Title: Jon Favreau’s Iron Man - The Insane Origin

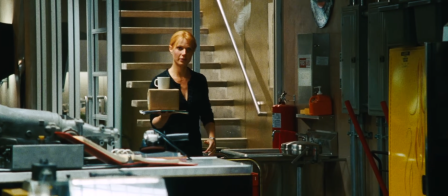(12:21)
She's more his overworked caretaker than sexy assistant or damsel in distress, and he's far from the perfect, good-natured superhero.
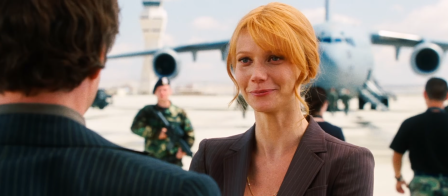(12:29)
Pepper makes Tony want to be better, be more grounded. Her character honestly helps ground the entire film.
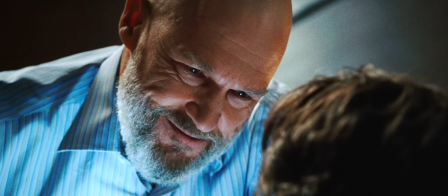(12:35)
We have a billionaire, an Air Force colonel, and a scheming corporate tycoon as our central characters.
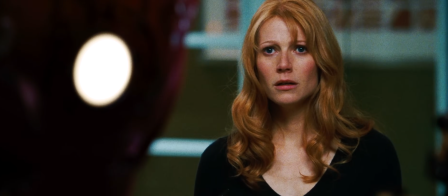(12:41)
Pepper is the relatable one, the put-together human being stressed out by all this madness.
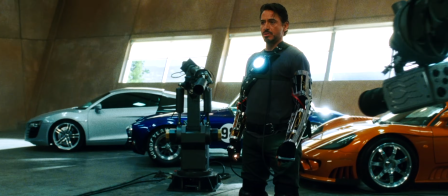(12:46)
Speaking of human, the building of the Mark II and Tony learning to fly is magnificent stuff.
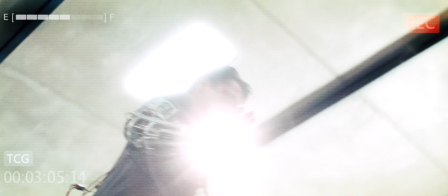(12:52)
It's very reminiscent of Sam Raimi's Spider-Man. We get to see the learning curve our hero has to go through before he can don the iconic costume.
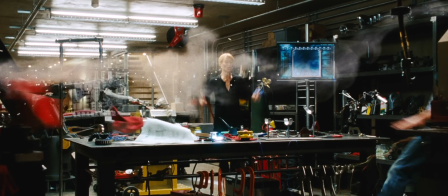(13:00)
I love the use of comedy here.
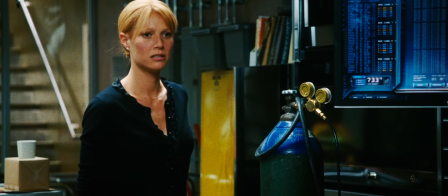(13:02)
It never sticks out as being so desperate to get a laugh from the audience, but rather used to remind us that no matter how fucking dope Tony Stark is,
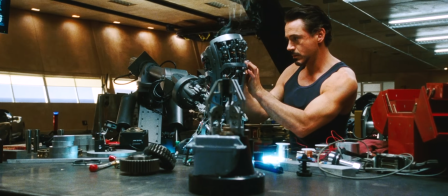(13:10)
no matter what insane creation he builds in a super cool montage,
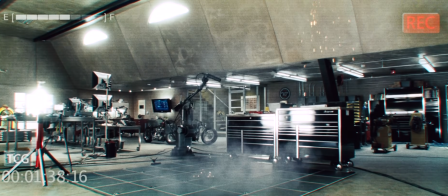(13:14)
he's still just a human being who is struggling to figure all this out just like we would.
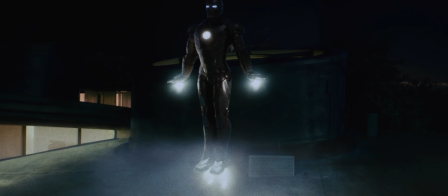(13:19) Kill power.
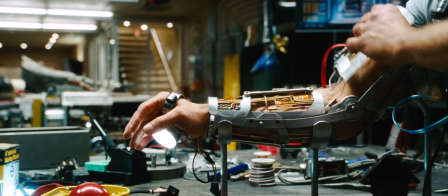(13:22)
The blessing of an origin movie is spending time on the smaller things that will be taken for granted in future installments. Like this.
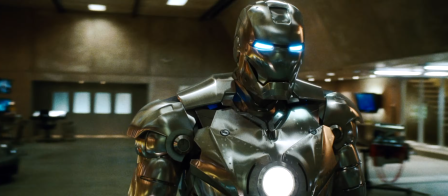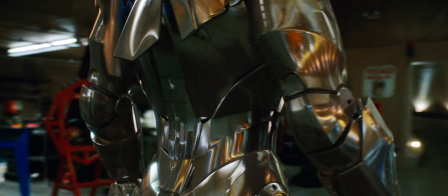(13:38)
How fucking amazing is that? That's the first time we ever saw Iron Man, Silver Iron Man, but still the Iron Man.
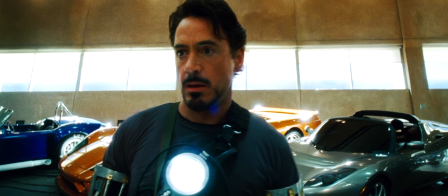(13:46)
Favreau knows how important this moment is. He knows that it'll be instantly iconic, and he knows not to rush over it.
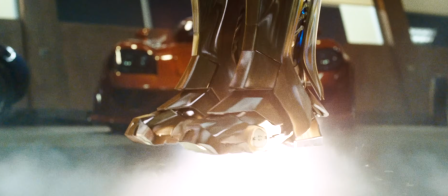(13:54) I think just the feeling of flying for the first time in a movie like this, if you handle it right, should give you chills.
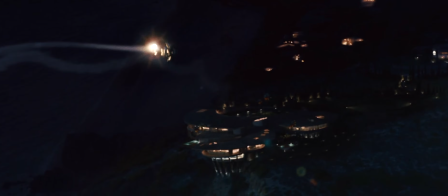(13:59) Just seeing him fly, really feeling like you're flying with him, if you cover it the right way, shoot it the right way, present it to the audience in the right way, it should be an emotional experience.
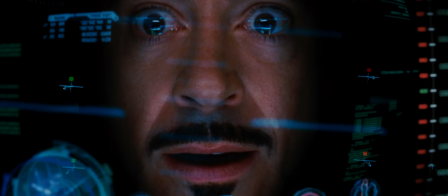(14:07) What's it really like? What would it really be like to get in a suit that could fly? It would be a life-changing experience.
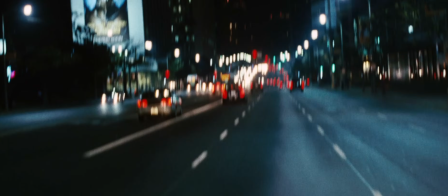(14:13) Don't lose sight of that. You're making a movie, and movies are about emotion.
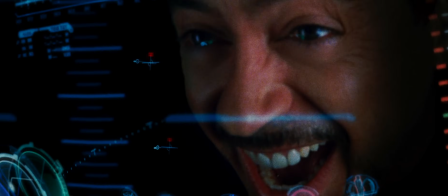(14:17) They're about allowing the audience to experience something they can't in real life, but let them experience it in a real way.
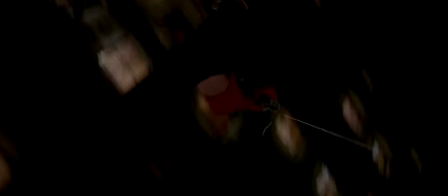(14:25)
We rode in the Batmobile with Batman, we swung with Spider-Man, and now we are flying with Iron Man.
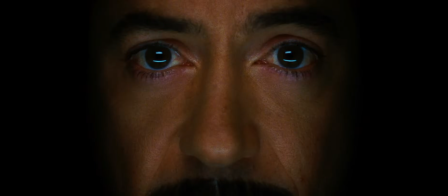(14:31)
I can't overstate how genius of an idea it was to be able to get a close-up of Tony's face while he was in the suit.
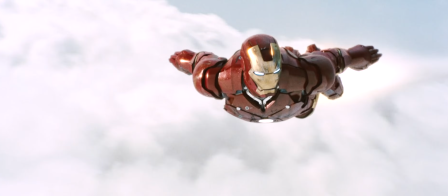(14:38)
You never lose Robert Downey Jr. and you never lose the character of Tony Stark.
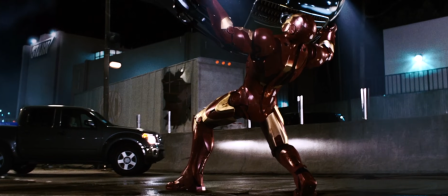(14:43)
It allows moments like flying, like the action bits, to feel even more real.
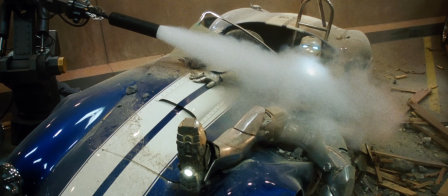(14:48)
In fact, this entire movie has a sense of realness, not just in the storytelling, but in the way the film was made.
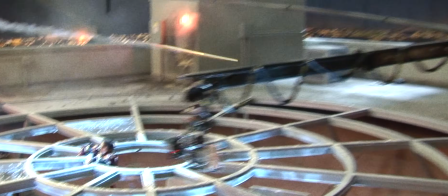(14:55)
From the free-flowing cinematography by Matthew Libatique, to the choice of using real sets with dynamic lighting setups instead of a green screen backdrop,
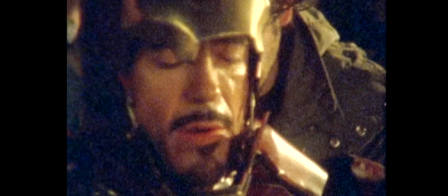(15:03)
to the stunning, gorgeous practical armors built by Stan Winston Studios,
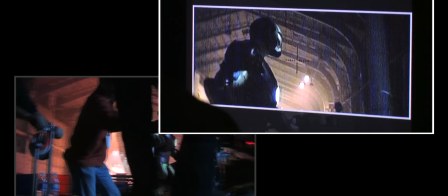(15:08)
all of these decisions behind the camera make Iron Man feel like it was crafted by hand, constructed, built in a cave.
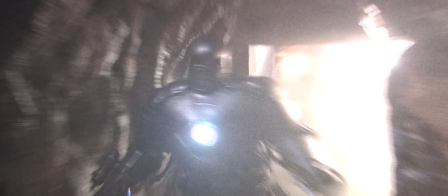(15:15) With a box of scraps!
I was shocked to find out just how much of this film was done practically.
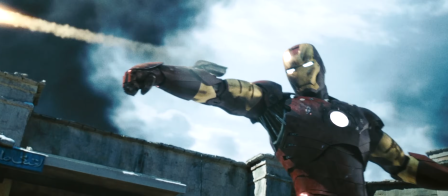(15:21)
Of course, there are some scenes, some bits of action, and some parts of Tony's armor that you could never pull off without the aid of CGI,
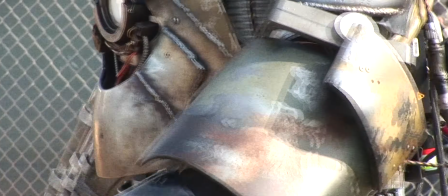(15:28)
but watching the behind the scenes and realizing that they built armors that could do this, or this,
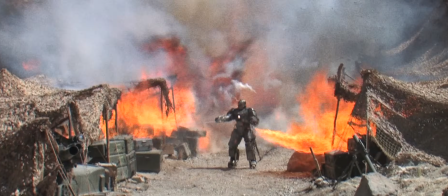(15:37)
or this,
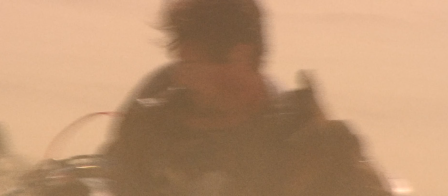(15:43)
realizing that they shot during a sandstorm, realizing they really blew all this shit up,
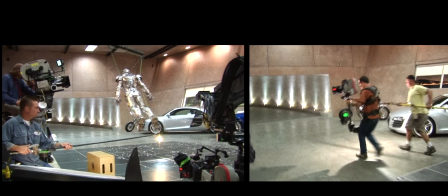(15:47)
realizing that they really had stuntmen and Downey on wires zooming around doing crazy shit like this.
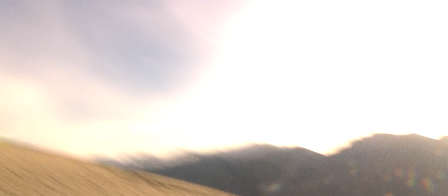(15:54)
Realizing all of that reminded me just how much Marvel's way of making movies has changed.
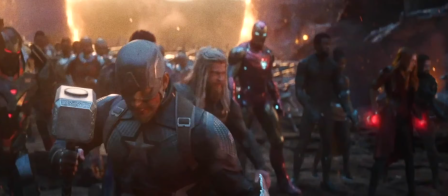(16:00)
I'm not discrediting all the hard work the thousands of extremely talented VFX artists do on these movies,
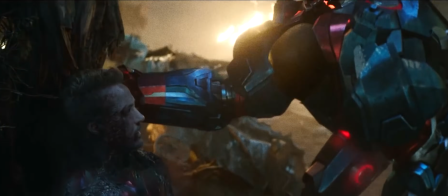(16:06)
but I will personally always be more invested in the story if the world it takes place in feels this tangible,
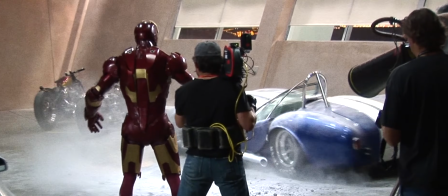(16:13)
feels this built, feels this real.
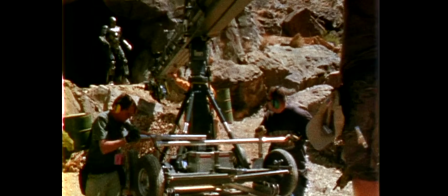(16:19)
Now, all of that craftsmanship is insanely fucking cool,
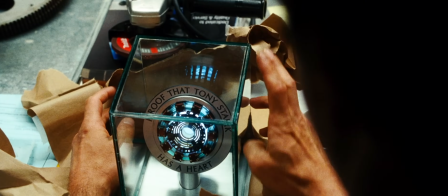(16:23)
but none of that would really matter if the movie wasn't meaningful, if Iron Man didn't have the weight it has.
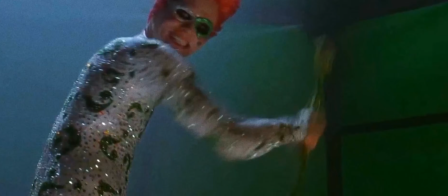(16:29)
Let me ask you a question.